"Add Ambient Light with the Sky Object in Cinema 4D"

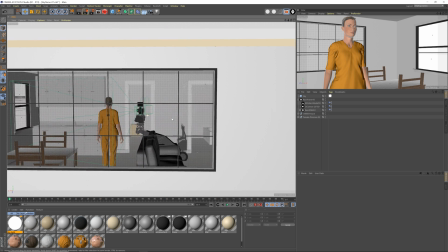240s
So this always becomes trickier when you're dealing with roofed houses, but let's do a render now
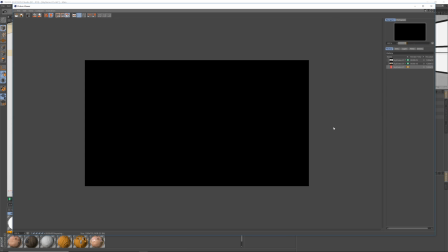248s
and see what this looks like with the roof back on and with the sky object with a white light.
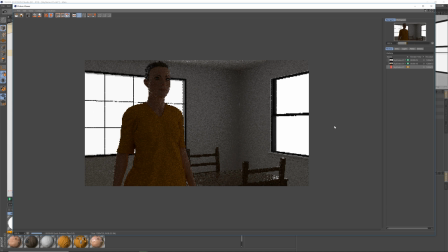255s
So you can already tell it's darker, but we essentially have ambient skylight or daylight, or it's just soft light, coming through this window, and you can sense that a little bit here, that it's a little bit brighter on this side. And it's backlighting her, and she has the reflection of it in the cheek here and on the arm,
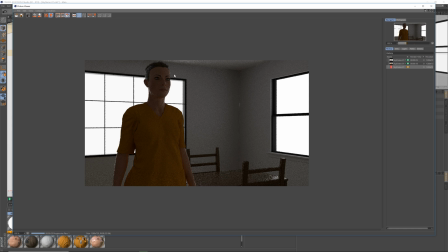272s
because she's set up correctly with Fresnel reflections, which we will cover again, hopefully this month. I just moved like a month ago, and just getting everything all set up again to start back up doing more content here. But this is a really great way, again, if you have an interior, to just get some ambient light through the windows.
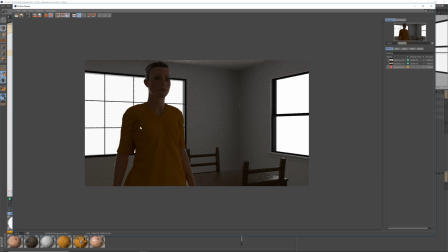290s
So you're going to get reflections of the window, and you're going to get a little bit of ambient daylight, or just ambient light.
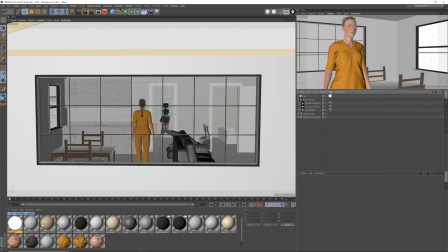297s
I'm calling it daylight because, you know, we're like inside an interior. So what we can then do is we can change the color.
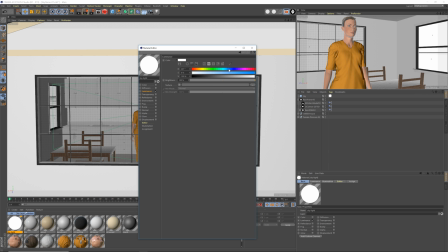302s
For instance, we can now make this a little bit bluer. So something like here, like this, you can kind of see a preview out there.
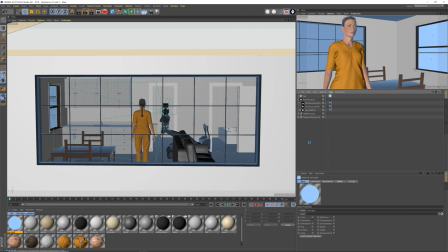311s
That's going to be very, very blue, and it's also going to emit blue light,
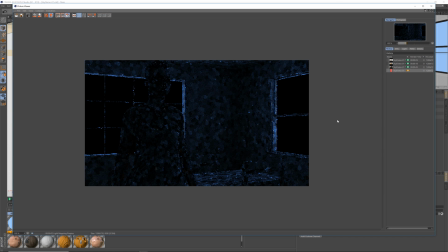315s
which this may not be the way you want to do daylight, but let's just see what it looks like just for the demo.
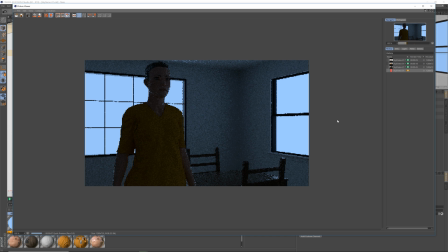321s
So pretty cool. Really quickly, with just one sky object with a material on it, we are emitting light from that dome back into the scene, and it's a really fast way to get ambient light through windows, or to get just an overall exposure of from above, from all directions.
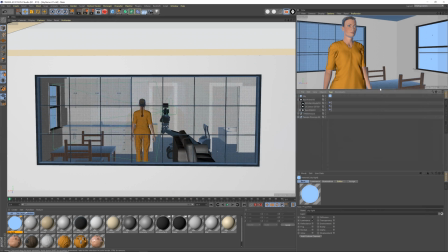340s
So I'm going to hit pause. And that's really the gist of it, and I'm going to show you one more thing here.
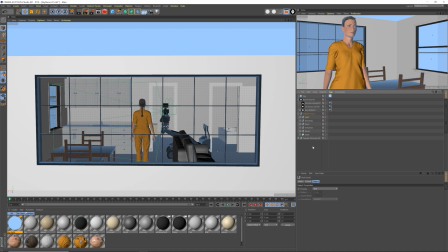345s
Make this video kind of short for everyone. I'm going to hide the roof again.
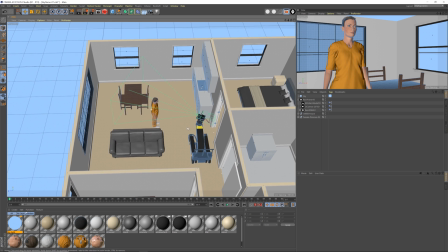350s
And one way that I use this for explaining shots, basically like from...
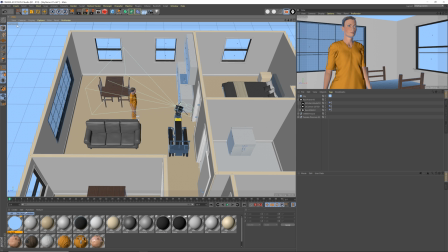356s
Oh, got a text message. Hold on. Okay, so let's grab a light like a...
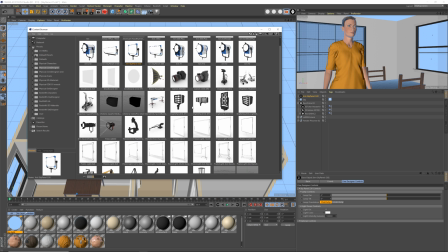361s
I don't know. Let's grab a sky panel S30. And let's grab a stand here.
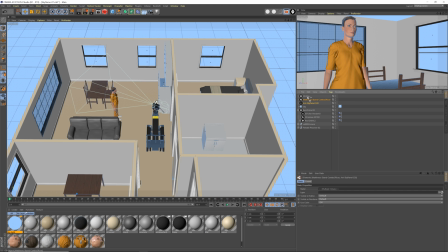367s
And we're going to put this whole thing into a rig. Then I'm going to call key light.
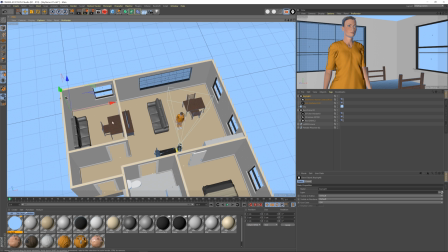373s
Great. And as ugly as this scene is going to be, it should work as an example.
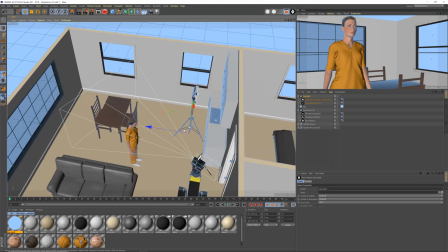379s
Let's bring this here. And this is a very small set.
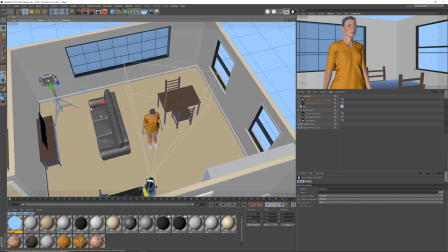385s
I'm going to put it there for now. And let's turn it on and just use it as an edge light.
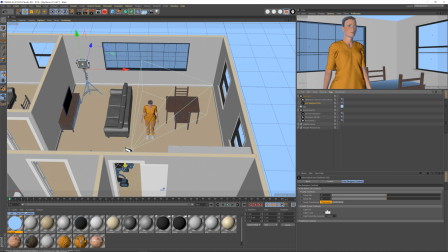390s
Okay. So let's turn it on. Boom. There we go.
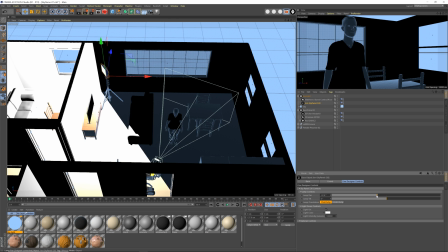396s
Took a second. And then we're going to pan it over like this. Seems like it might be a little bit bright, but sometimes it's hard to tell.
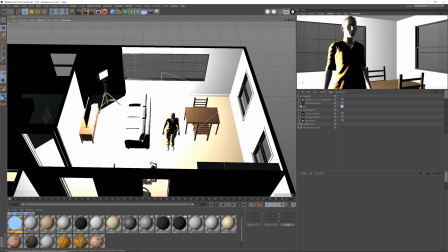403s
So I'm actually going to hide the skylight for a second. Hide that. And from here, let's get an idea of what our exposure looks like.
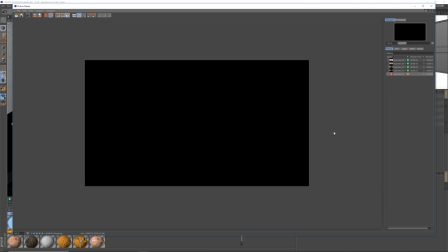412s
I'm going to save and shift R. Let's get a peek at the exposure.
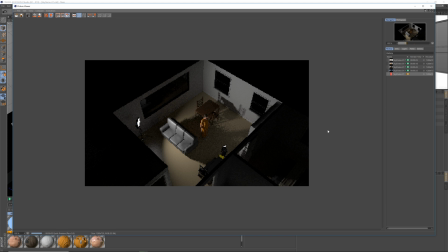417s
Oh, the exposure looks fine. It's just the preview is a little bit off. So in a shot like this, where say this is exactly what we want, and we want to make a render of the behind the scenes like this, well, everything else is completely black.
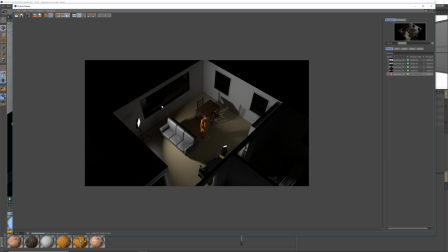429s
And while that might work for like the through the camera shot, because it's nice and moody and it's accurate and whatnot, it makes the behind the scenes shot kind of difficult to read.
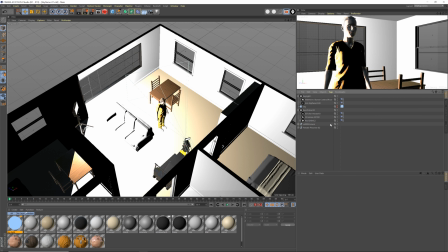438s
So one little cheat that I do, I will stop this render, is that I will make a sky object like this, and I'm going to change its material to be
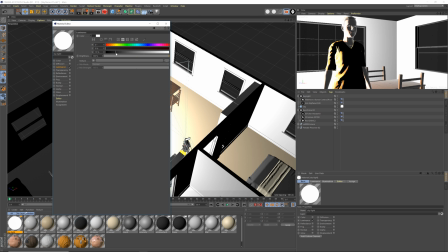447s
full white again, but then I'll make it like a dark color like this.
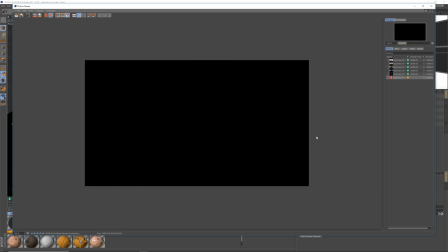452s
Save again, hit Shift R, and I'll show you that it adds just a little bit of fill light into the shadows.
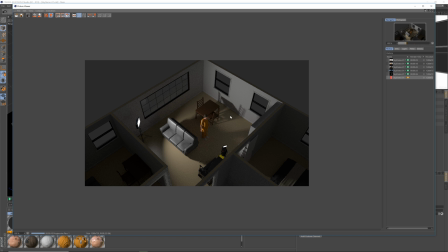459s
Okay, that's a lot of bit of fill light, but although this isn't the same exposure as this shot, clearly it's much, the shadows are much darker in the one above this. What this allows me to do is still communicate that there's a sky panel on and it's edge lighting her, but now we can see into the rooms around here. And it just kind of like lowers the dynamic range of the scene.
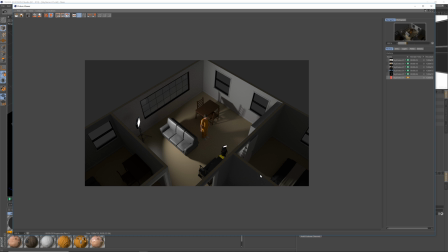478s
It allows the people viewing this behind the scenes and yourself to be able to see what's going on, so you're not dealing with pure black where there isn't light.